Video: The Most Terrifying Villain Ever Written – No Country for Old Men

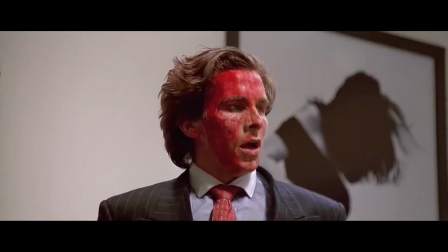What makes a villain truly terrifying? Is it the blood, the screaming, the theatrical monologues about world domination?
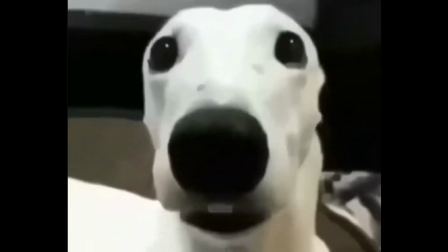I'm here to tell you it's none of that. The most bone-chilling villain I've ever encountered doesn't laugh like a maniac or wear a cape.
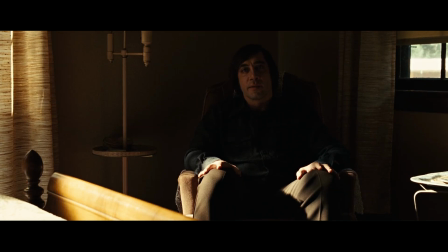He doesn't even raise his voice. He asks you to call a coin toss, and somehow that's way more terrifying than any guy with a chainsaw.
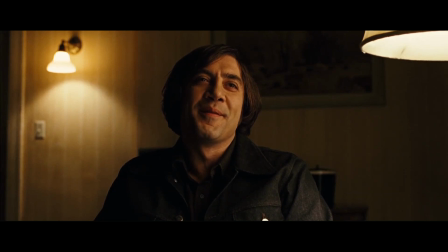I'm talking about Anton Chigurh from No Country for Old Men, and if you've seen this movie, you know exactly what I mean.
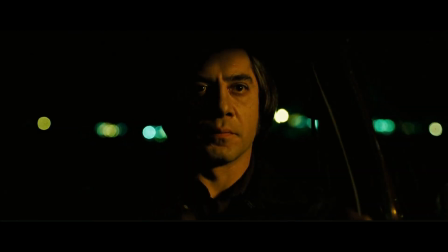If you haven't, well, buckle up, because we're about to dissect what makes this character an absolute masterclass in villain design.
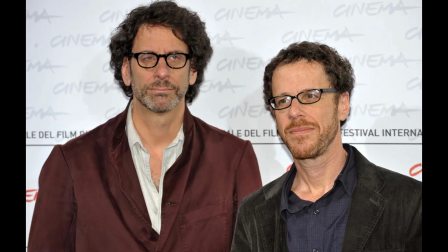The Coen brothers didn't just create a villain, they created something that feels almost inhuman.
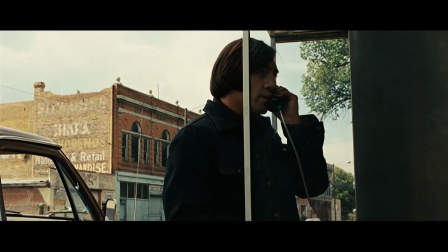And Javier Bardem deserved every award he received for this performance, because what he pulled off shouldn't be humanly possible.
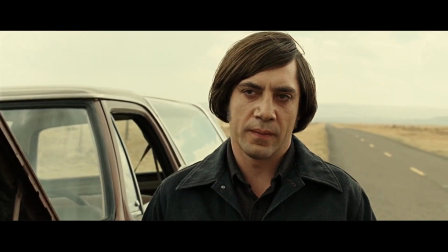He made us afraid of a haircut. Let's start with the obvious, that haircut.
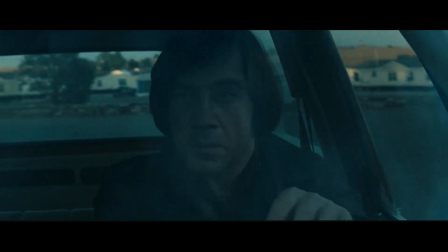The Coen brothers had one clear instruction for Anton Chigurh's look.
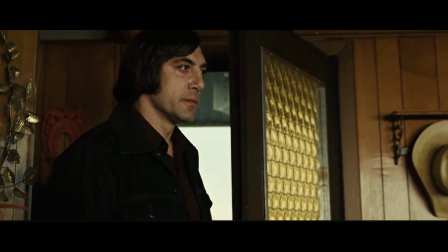Make him feel like he's from Mars. And honestly, mission accomplished. That bizarre bowl cut wasn't a random choice.
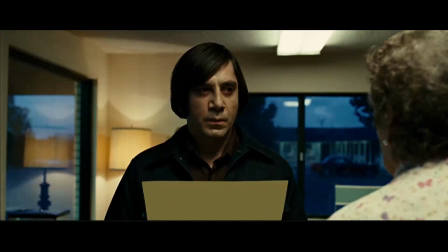It was inspired by a real photo from 1979 of a man sitting in the bar of a brothel.
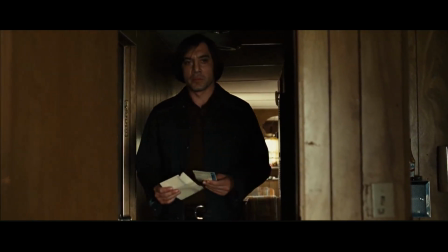The hairstylist also took ideas from medieval crusaders and 1960s mop tops,
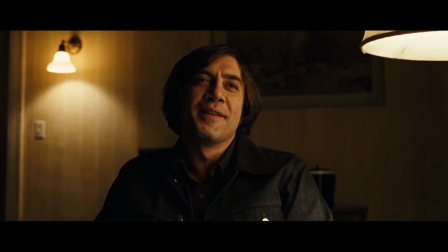creating a look that's timeless, creepy, and totally out of place.
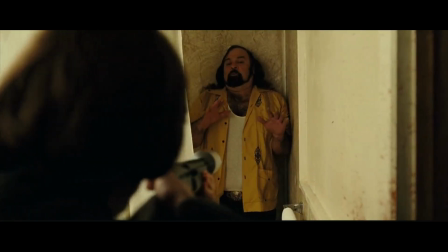It's not just bad, it's wrong in a way your brain can't quite process.
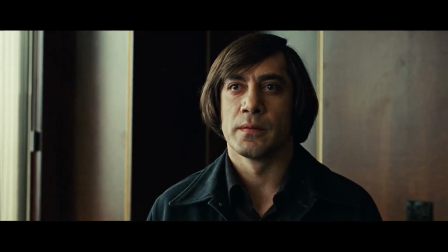It throws off your expectations because he doesn't look like a normal modern man.
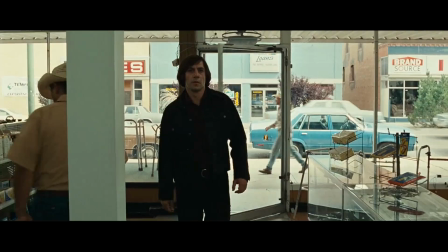Then there's the outfit, a dark denim jacket, a neatly pressed shirt,
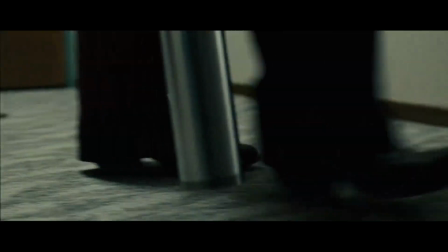and plain boots that somehow scream, "I'll kill you and still look clean doing it."
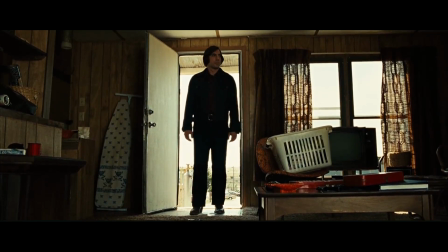He's not flashy, but he's precise and clean. He doesn't dress like a thug.
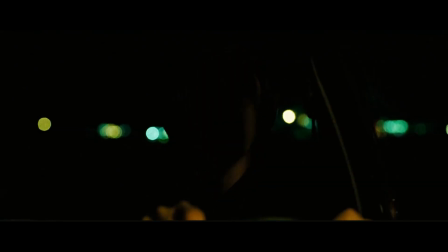He looks more like a ghost trying to pass as human, but getting the details just slightly off.
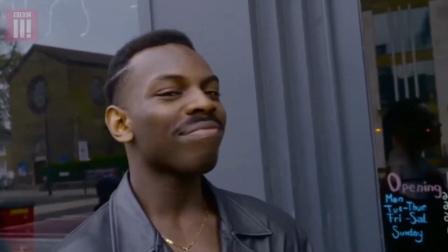That's the genius contrast.
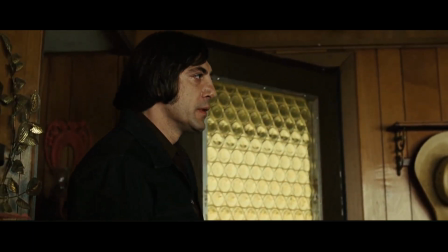While most villains go for scars, black leather, or chaotic energy, Anton Chigurh is cold, calculated, and weirdly put together.
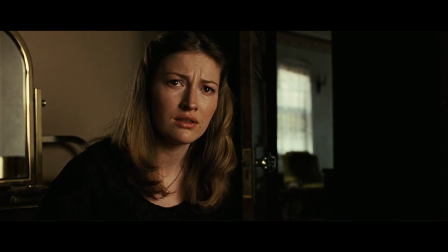He doesn't try to intimidate you with his looks. He just exists wrong, and that's way more terrifying.
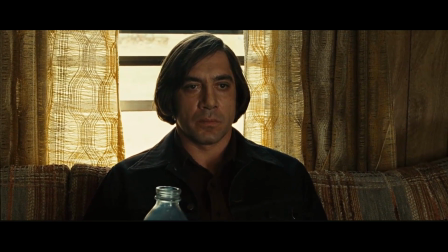But there's more to him than just his stylistic choices. There's his voice.
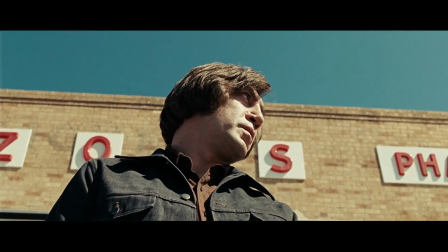Javier Bardem adopts a completely neutral accent that doesn't belong anywhere. It's not Texan, it's not foreign, it's just nothing. You can't place him geographically, ethnically, or culturally.
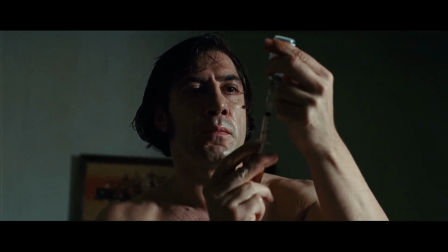He exists in this linguistic void, which makes him even more uncanny. And speaking of identity, even his name is a deliberate dead end. Cormac McCarthy admitted that Chigurh was chosen completely at random. It has no meaning, no cultural significance, no backstory.
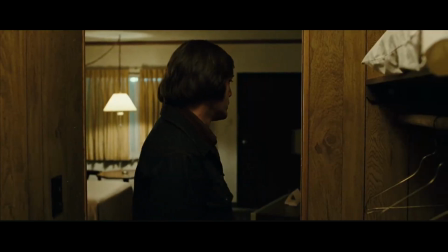But the real terror starts when he moves, or rather, when he doesn't move unnecessarily.
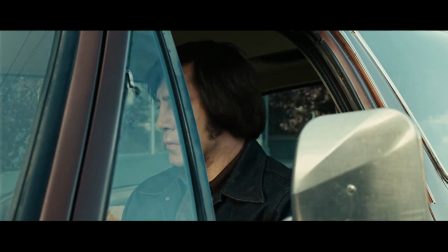Watch Chigurh in any scene, and you'll notice something unsettling. Every gesture is deliberate, economical, and precise.
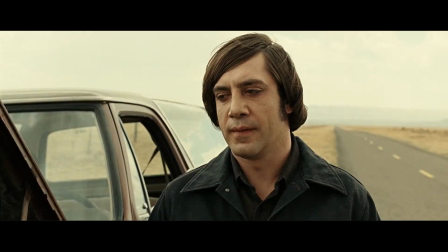He doesn't fidget. He doesn't have nervous habits.
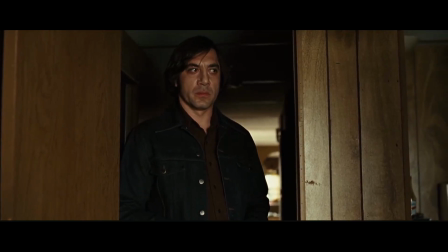He exists in this strange state of perfect stillness until action is required.
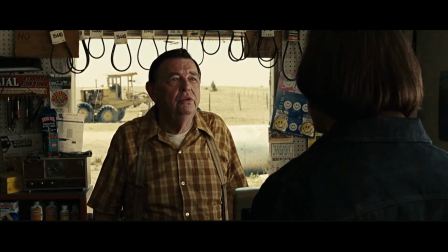Even when he's eating peanuts in this scene while talking to the old man at the gas station, each movement is controlled, almost robotic.
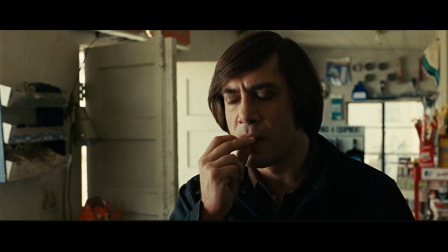No crumbs, no wasted motion. Or how about when he's sewing up his own wounds?
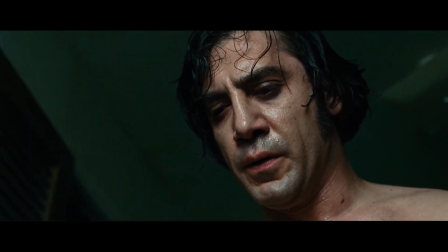No wincing, no cursing, no acknowledgement of pain, just methodical stitchwork like he's repairing a torn shirt.
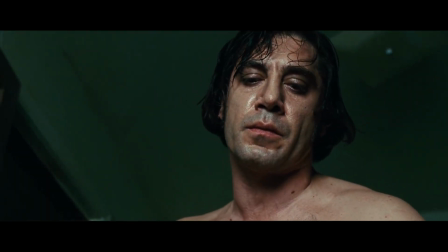I've seen people show more emotion opening a jar of pickles. This isn't just good acting, this is character designed through behavior.
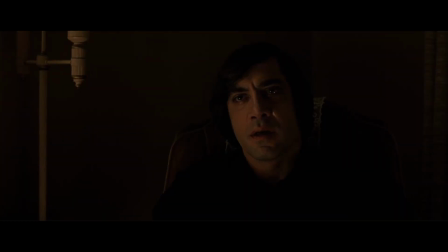The Coen brothers understood that what people don't do can be more frightening than what they do.
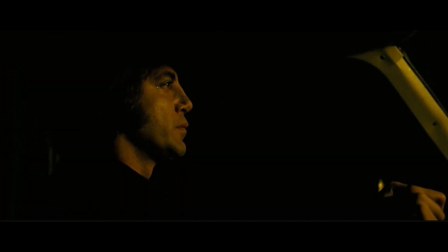Now, let's talk about his toys. That cattle stunner isn't just a weapon, it's a statement.
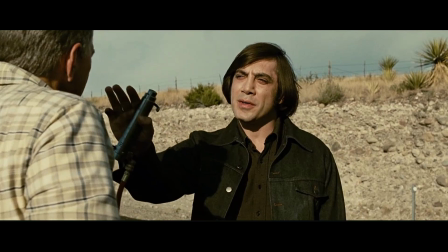This thing was designed to kill livestock instantly and humanely. Using it on people is both practical and deeply symbolic.
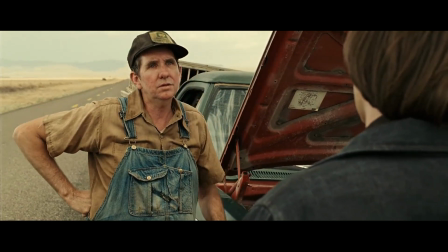To Chigurh, there's no difference between an animal and a human being. But it's not just what he uses, it's how he uses it.
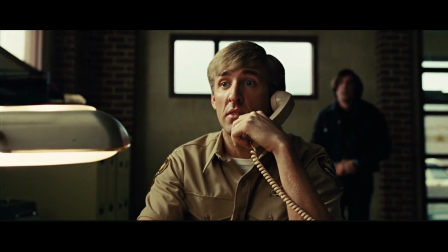Take the scene where he kills the deputy at the beginning.
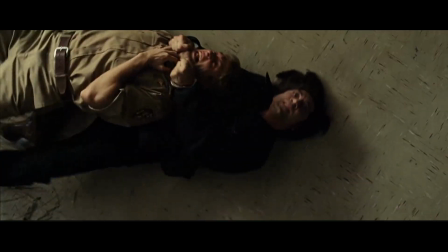He strangles the man with handcuffs, sneaking up while the deputy is on the phone, completely unnoticed.